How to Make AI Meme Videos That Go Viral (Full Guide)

The coffee ninja steals the wooden guy's bat in the middle of the night, so he tracks him down, beats him without landing a single hit, and takes it back.
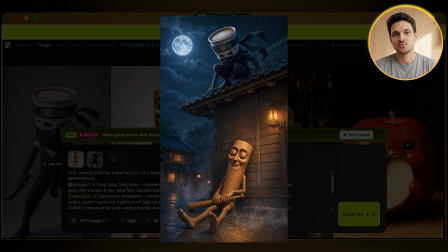12:33 For the first half, I built the night scene out of both references, a dark village street with the wooden guy asleep against a wall and the ninja crouched on the roof above him,
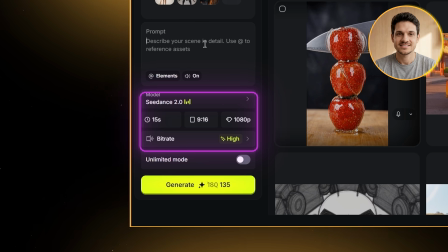12:41 then animated the theft on Seedance 2.0 at 15 seconds, 9:16, and 1080p, bitrate high, all as one unbroken shot.
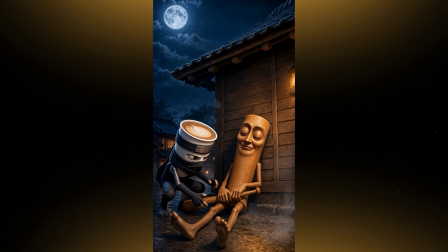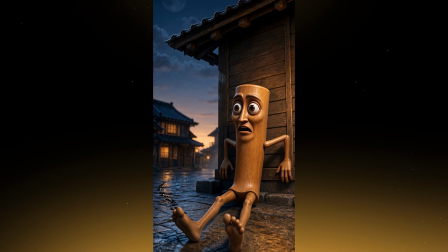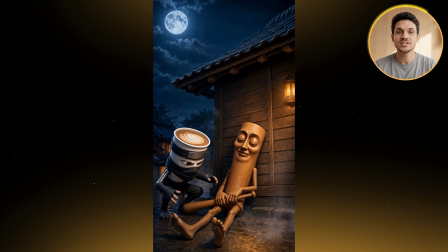13:04 The ninja dropped down, lifted the bat, and vanished, and the wooden guy woke up to an empty lap and a trail of coffee drips leading away.
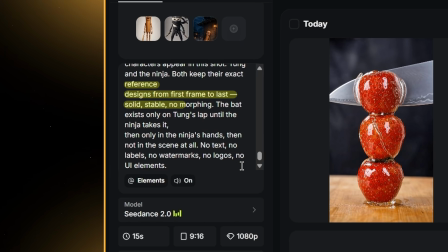13:11 And at the bottom of the prompt, I added a lock line pinning it to exactly 2 characters, no morphing, no random third one wandering in.
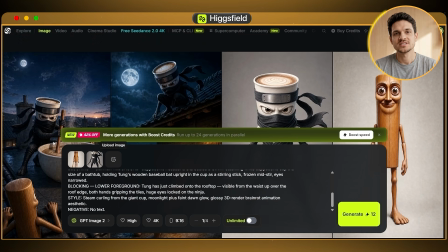13:18 For the second half, I built the rooftop where the ninja was now stirring a giant cup of coffee with the stolen bat,
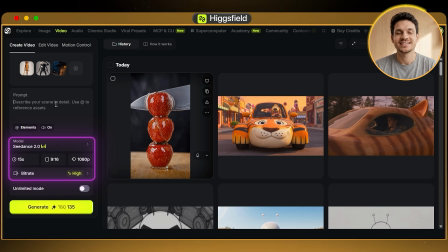13:24 then animated the fight, another 15 seconds at 9:16 and 1080p, bitrate high.
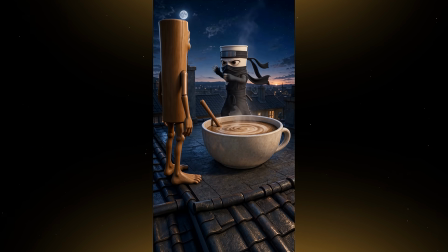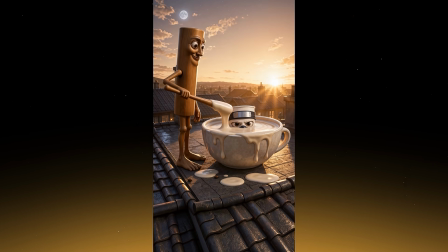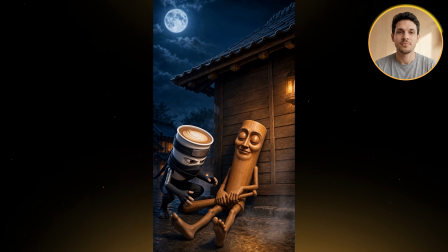13:44 Now, one thing you'll notice across all of this is that the characters wobble a bit, the movement glitches, and the physics get strange in places.
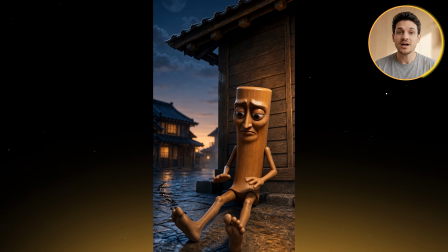13:52 And I leave every bit of that in on purpose. Because brain rot is meant to look slightly wrong, that's the whole appeal.
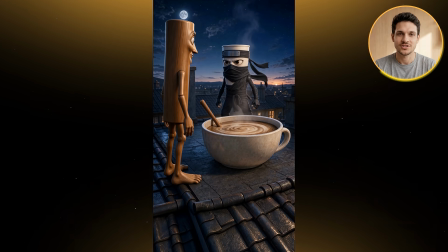13:57 And if I cleaned it all up, it would just look like a normal cartoon, which is the one thing this format can never be.
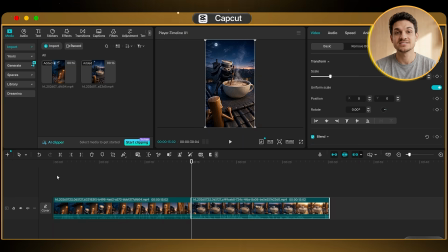14:03 Then I hard cut those 2 15-second halves together into a single 30-second video in CapCut, with no transitions between them.
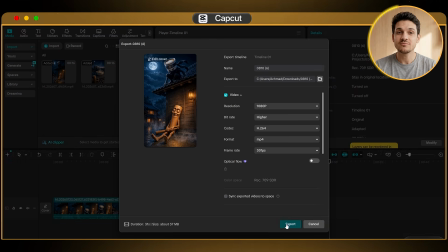14:10 And that's number 5.
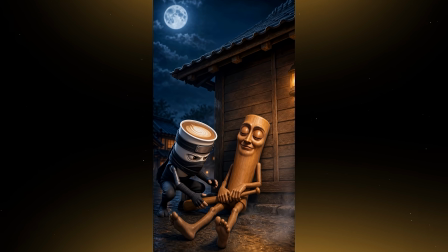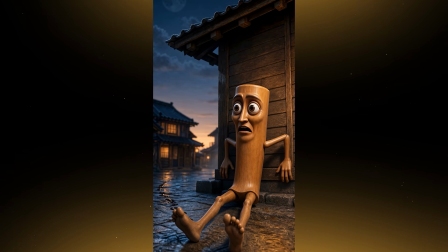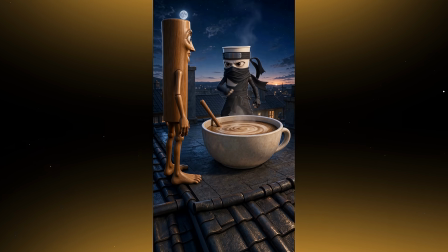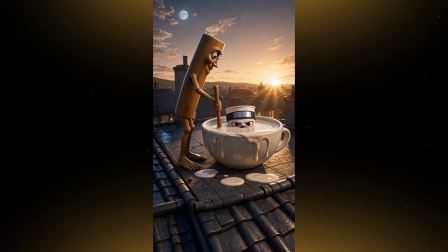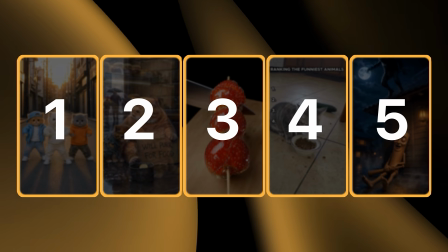14:40 So you now have all 5 formulas, and every single one comes down to the exact same move from the very first video.
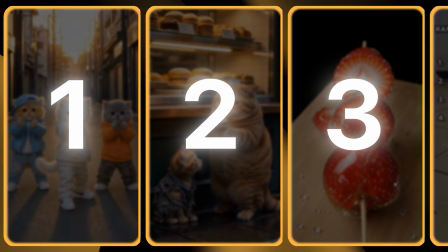14:47 Lock one frame, then animate it.
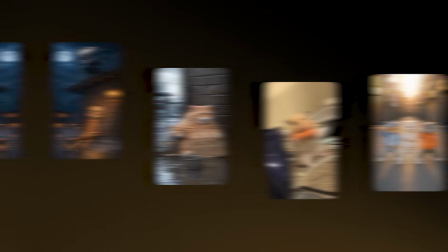14:48 Run them once, and you've got 5 finished memes sitting there ready to post that same day, one from each format, and you run all 5 of them in the exact same place, Higgsfield. Both the image model and the video model you just watched are already built into it, so all the actual generating happens in one place. So sign up to Higgsfield with my link in the description and make your first one today. Thanks for watching, and I'll see you in the next one.